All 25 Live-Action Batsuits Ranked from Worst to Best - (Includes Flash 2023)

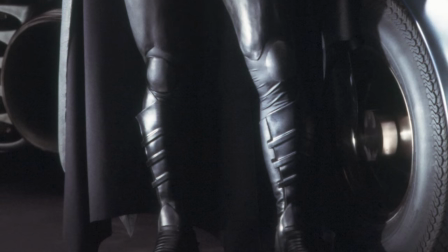28:41 This was the first time we'd gone away from that more cloth-y look of Batsuits and gone for something a bit more, I guess, practical looking.
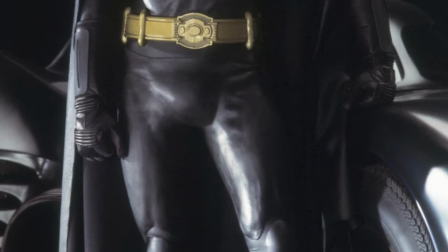28:48 I say that,
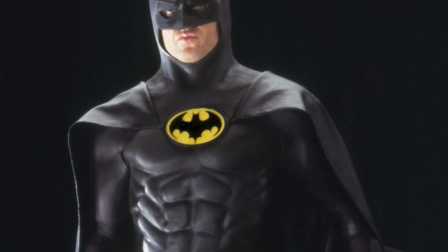28:49 but like in real life this suit had like the mobility of a slug that had been dipped in honey and forced to crawl through soil.
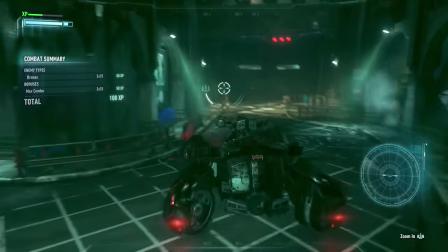28:57 It must have been hot as hell in there, heavy as hell, given that they needed a crane to get him in and out of the Batmobile.
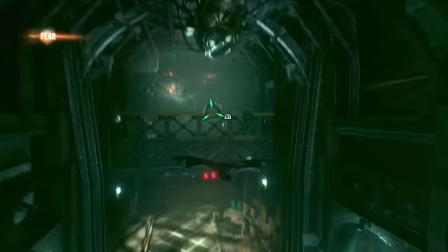29:03 But the Burton movies were always about theatrics and style, they were never about practicality and realism, and And this suit works really well for that.
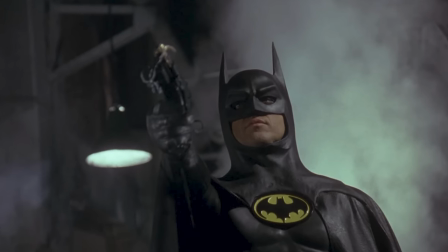29:11 And all things considered, this Batsuit still looks good today. It has aged really, really well.
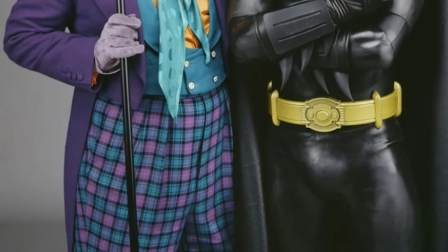29:16 Has it been improved upon since? Yes. But it still looks good. It was also cool to get really nice long ears on the Batsuit as well.
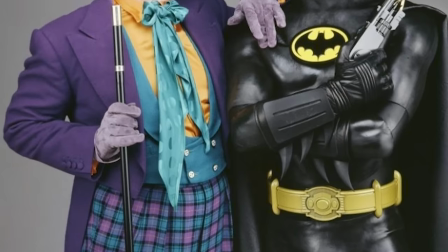29:24 This was the first time that Bat-silhouette really, really looked undeniably like Batman.
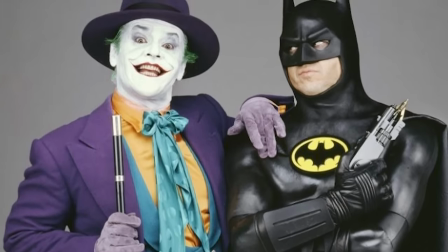29:29 You didn't have to look very closely to see him. They were just right there, clear as day. From any and all angles.
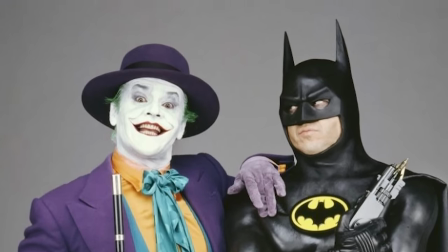29:35 The cape was big and imposing. That being said, yes, as I say, there are things that have been improved upon since.
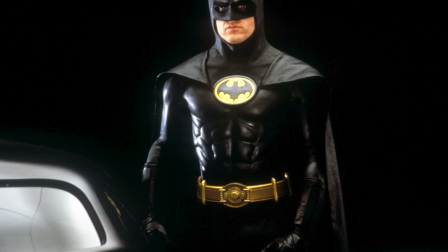29:41 This was our first time getting rubber muscles and they're nowhere near as egregious as they'd go on to be on like the Panther suit for example.
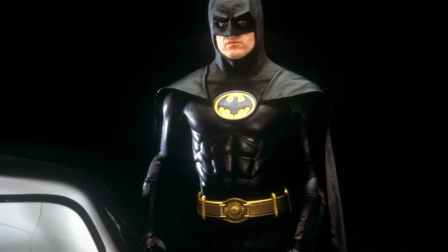29:47 And I can kind of believe this a bit more as a piece of armour but even then still I'm not fond of rubber muscles on superhero costumes.
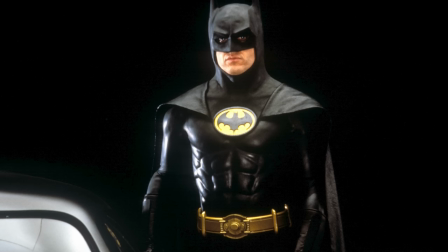29:55 I would always rather it be just kind of flat on the tummy region or just go for kind of an armoured look.
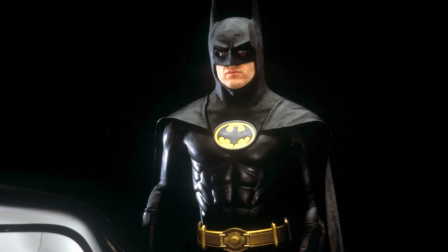29:59 But it does make sense as to why they did this because it does reflect kind of the Batman illustrations you'd see in like a Neil Adams Batman comic.
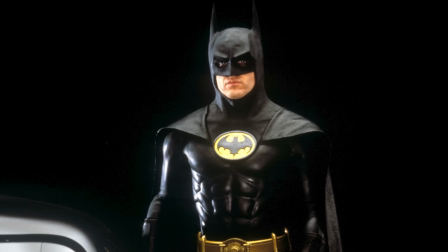30:06 Also the bat emblem on the chest has two extra legs But that's just such a nitpick and I don't know if anyone would have cared at the time
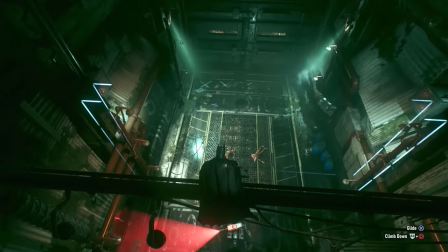30:12 as this was still a lot Closer to the bat emblem of the time than anything that had come before Also,
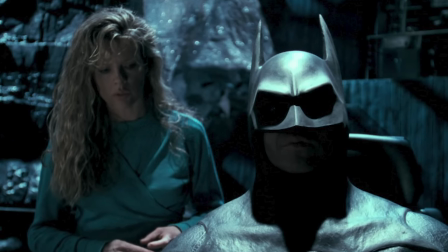30:18 this suit just always looked dusty and like that's not terrible because this kind of Batman here I can't believe that his suit would just be
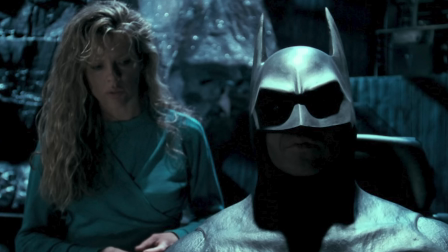30:25 covered in dust at all times and the cowl didn't fit him brilliantly I think the weekly planet put it the best in here.
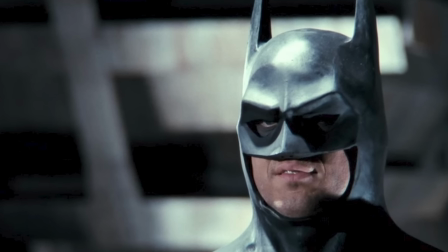30:31 It looks like there's a big gap around the chin We could just stick a hand grenade in there. No idea how they landed on hand grenade as the example they'd use for that But hats off to them.
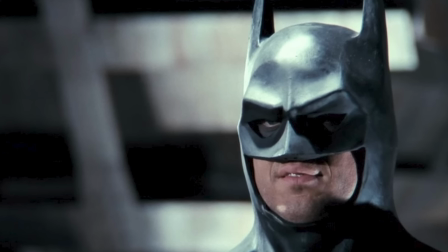30:40 That's hilarious. Those guys are probably some of my favorite YouTube personalities.
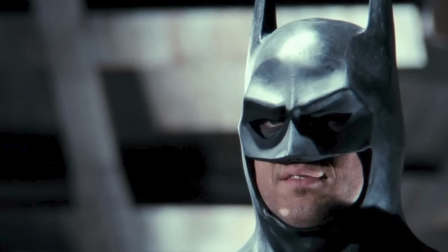30:44 They're hilarious Yet some artistic liberties were taken and it does show some age But all things considered it's
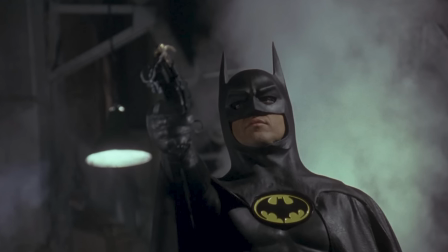30:50 just undeniably Batman and it does still look good and considering this thing came out in 1989
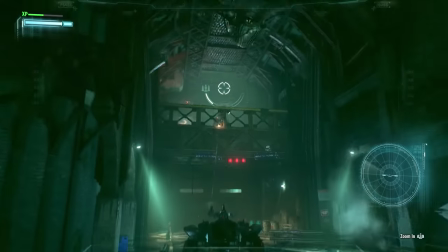30:56 That's a really big achievement coming in at number 10 is the mark to Michael Keaton bat
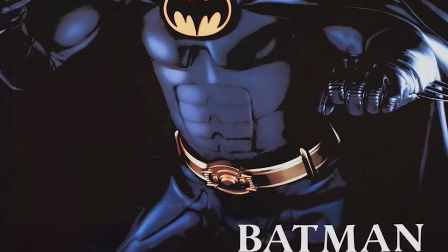31:02 suit from Batman returns Where pretty much all of my complaints regarding the
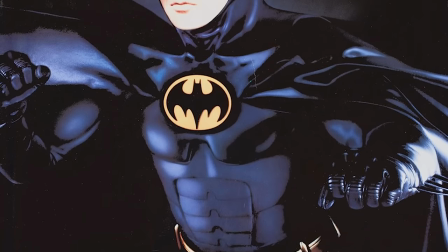31:07 1989 version were completely addressed and fixed the rubber muscles
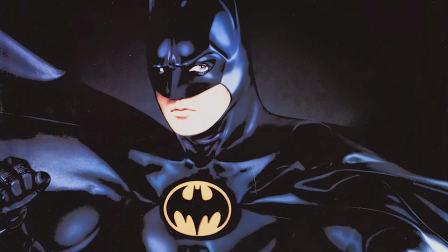31:11 Gone the dusty look gone the bat emblem on the chest They got rid of
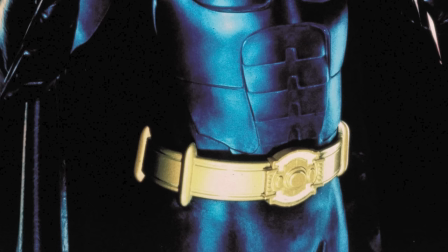31:17 the extra legs the cowl fits a lot better And I really like the design of the armor plating on the torso.
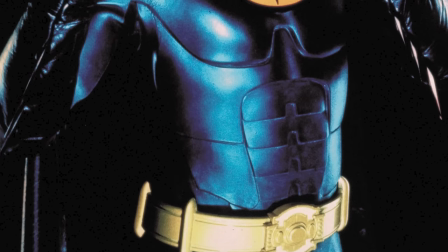31:24 It's nice and subtle It's very clean. It keeps the shapes nice and simple.
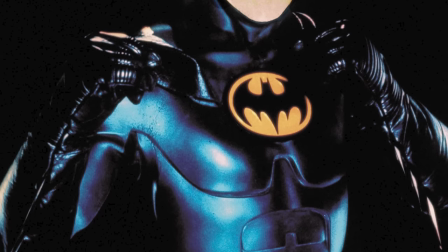31:28 The only thing there is that it does still look like one piece of Sculpted rubber these don't look like actual armor layers But I could kind of get past that that was of its time that being said though This bat suit as well still looks good today if the 89 bat suit still
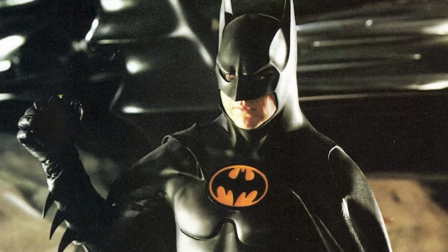31:43 look good today This one looks even better. This one would probably fit in with more modern superhero costume sensibilities It's just an upgrade in every way.
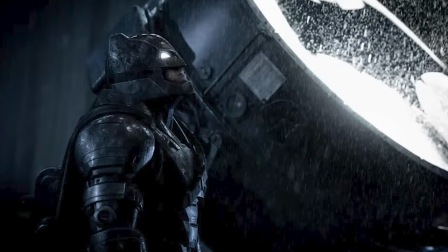31:53 Coming in at number nine is the mech suit from Batman v Superman Dawn of Justice.
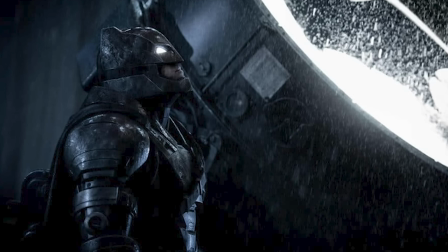31:58 Just because Batman has kryptonite meaning he can punch the crap out of him, that doesn't mean that Superman can't punch back when he's recovered so Batman's gonna need a little more reinforcement.
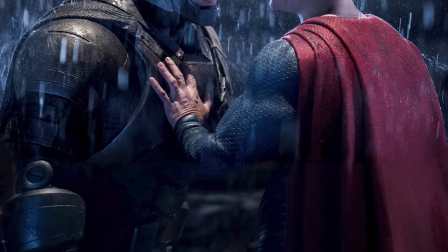32:07 And this is the chunkiest most imposing looking armored suit Batman has ever worn.
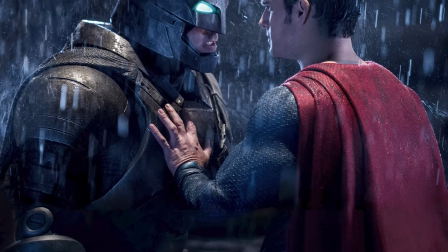32:13 This suit looks hard-hitting. So what we have here is kind of an adaptation of the Dark Knight Returns Batman battle armor.
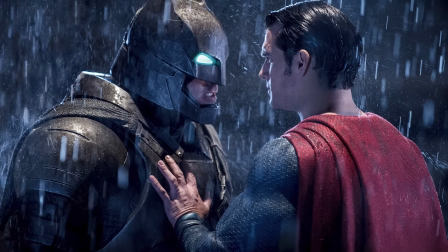32:20 And I think this is an excellent modernization of it. I love that sort of brushed metal silver look.
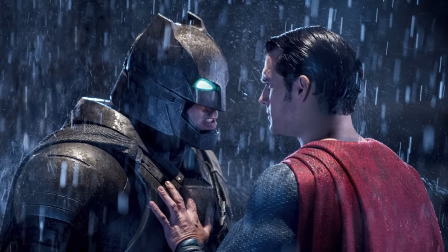32:25 The chunkiness of the cowl and how the ears kind of cut off at the top. And those big bright blue eyes.
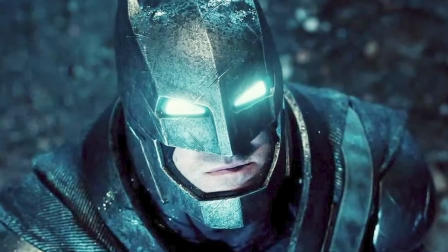32:32 He looks like he jumped straight out of a late 90s comic book. But he also just looks invincible.
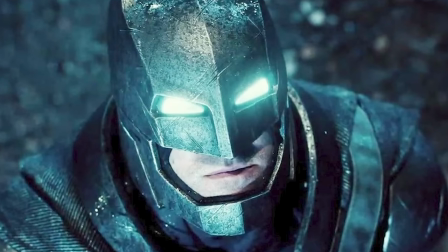32:38 This armor completely swallows Batman whole. And it looks like if he were to punch you in the face, his arm would just go right through your skull.
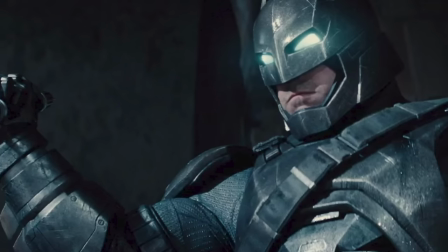32:47 This guy just looks terrifying.